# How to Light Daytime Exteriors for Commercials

There's many times where we're on this shoot where we needed to use the M40 just to give even more of a punch.
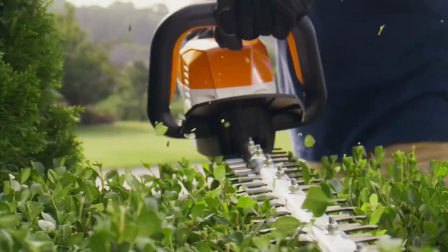There's a scene when the dad is using a hedge trimmer up at the house, and we were very limited.
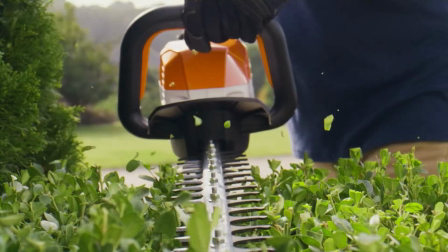We were able to sneak a jib arm in, get the camera right up against the house and the bushes.
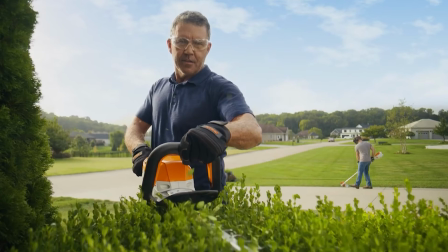I mean, in reality, it would have been nice to us to just pull it off the wall a little bit, but there were some practical trees that really helped put in a frame to help soak up some more of the light. Without that tree on the left part of the frame, it would just be open to more brightness. And I'm just trying to shape this frame. I'm not trying to just let it just be all bright. Well, the sun was from over his right shoulder, so was our HMI,
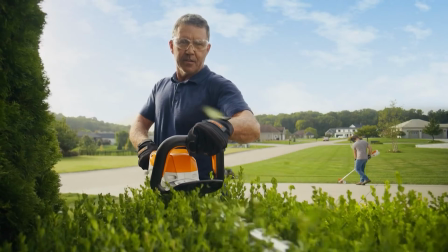so we just had to sneak in the only place where we could, where we put up some muslin fabric on the house,
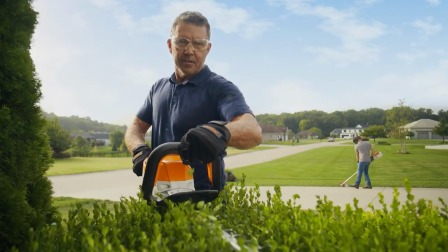taping it up there, just so that when it hit, it would fill in his face a little bit. And there is a balance, you need to fill enough so that the highlights weren't overexposed. Trying to find that balance that's the job. But I do have one little pro tip for you on how to avoid homes feeling flat or dead. If you're shooting a home during the day and it feels a little dead, that's because the lights aren't on.
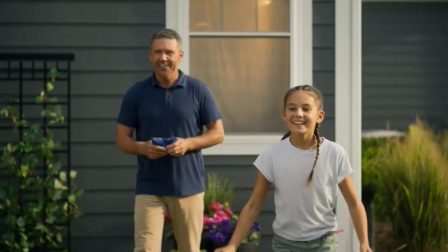When you're inside, typically those lights are on and you need to be able to see. So if you turn on all the house lights, typically you're not gonna get enough exposure out of that.
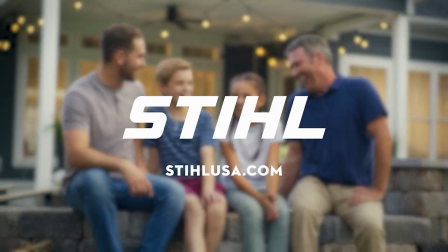And the white balances could be all crazy and whatnot.
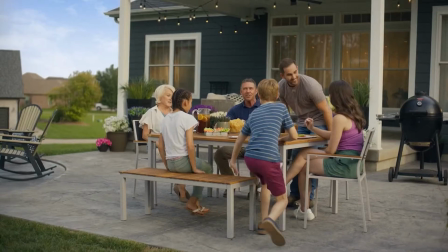So what we did was we brought in a bunch of shears, covered all the windows, and brought in a bunch of 2K open faces and just,
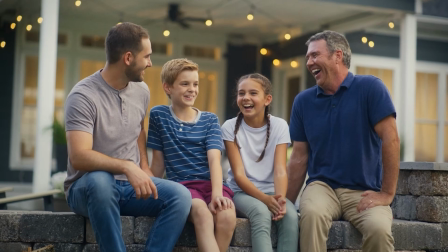found the right angle, but blasted them with light so that they had a little bit of glow, as if it was the inside interior lights. This helped the scene and the background feel even more real and more alive. It was a little trick that I've noticed that wasn't being done in the previous ads, and it's something that I wanted to bring to the table for this one. I just hate looking at a house during the day and you're having fun and it just is dead inside.
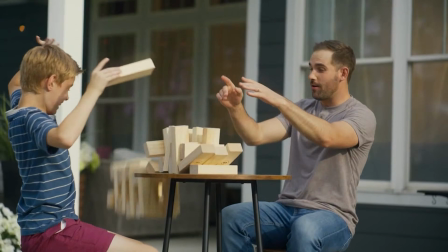Maybe the house doesn't have enough windows to make light kind of fill the space, or the windows aren't big enough, or just depending on your angle.
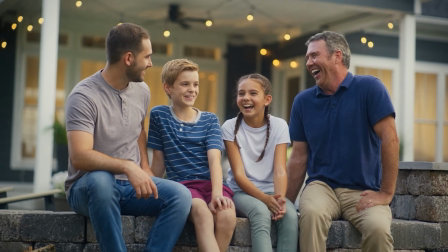One of the easiest ways and the tricks is just to bring in some shears and make that glow. That way you can't see inside, but that there is a little bit of light coming from it. All right, I'm back to it. So shooting daytime exteriors is one of the more tricky things to shoot in regards to balancing an image and making it look cinematic. But you can do it. It's about planning for the time of day, when and where to be shooting.
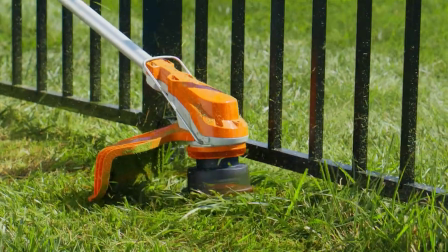You're not gonna overpower the sun, but you can definitely shape it. You can bounce light into your subjects and you can take light away with negative fill.
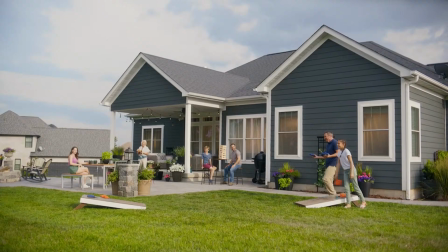And of course, if you're doing multiple scenes and you're able to use a large overhead, then sneak that in, and that really does help shape up the light.
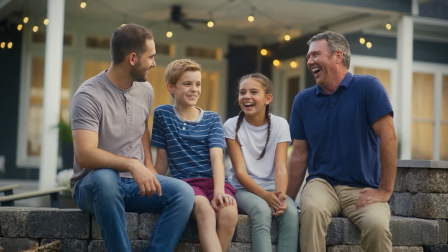Now, I would say be careful to not use something too strong like a full grid or full silk, because it just then begins to change the realism of what the sun is doing. Because then it can make things feel a little fake. But definitely taking a little edge off that sun, totally worth it. And let's not forget, when shooting at home,
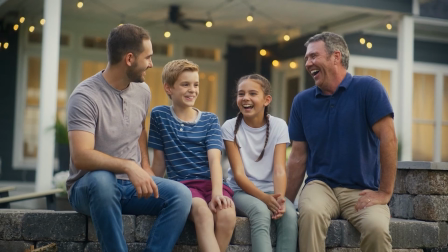the quickest and easiest way to make it not feel dead is sneak some tungsten lights in there and shoot it at some shears to make it glow. Thanks for watching. You can check out my website to learn more about my work at stevenscgrass.com. All right, peace. Don't forget, try to grow this channel, so like and subscribe.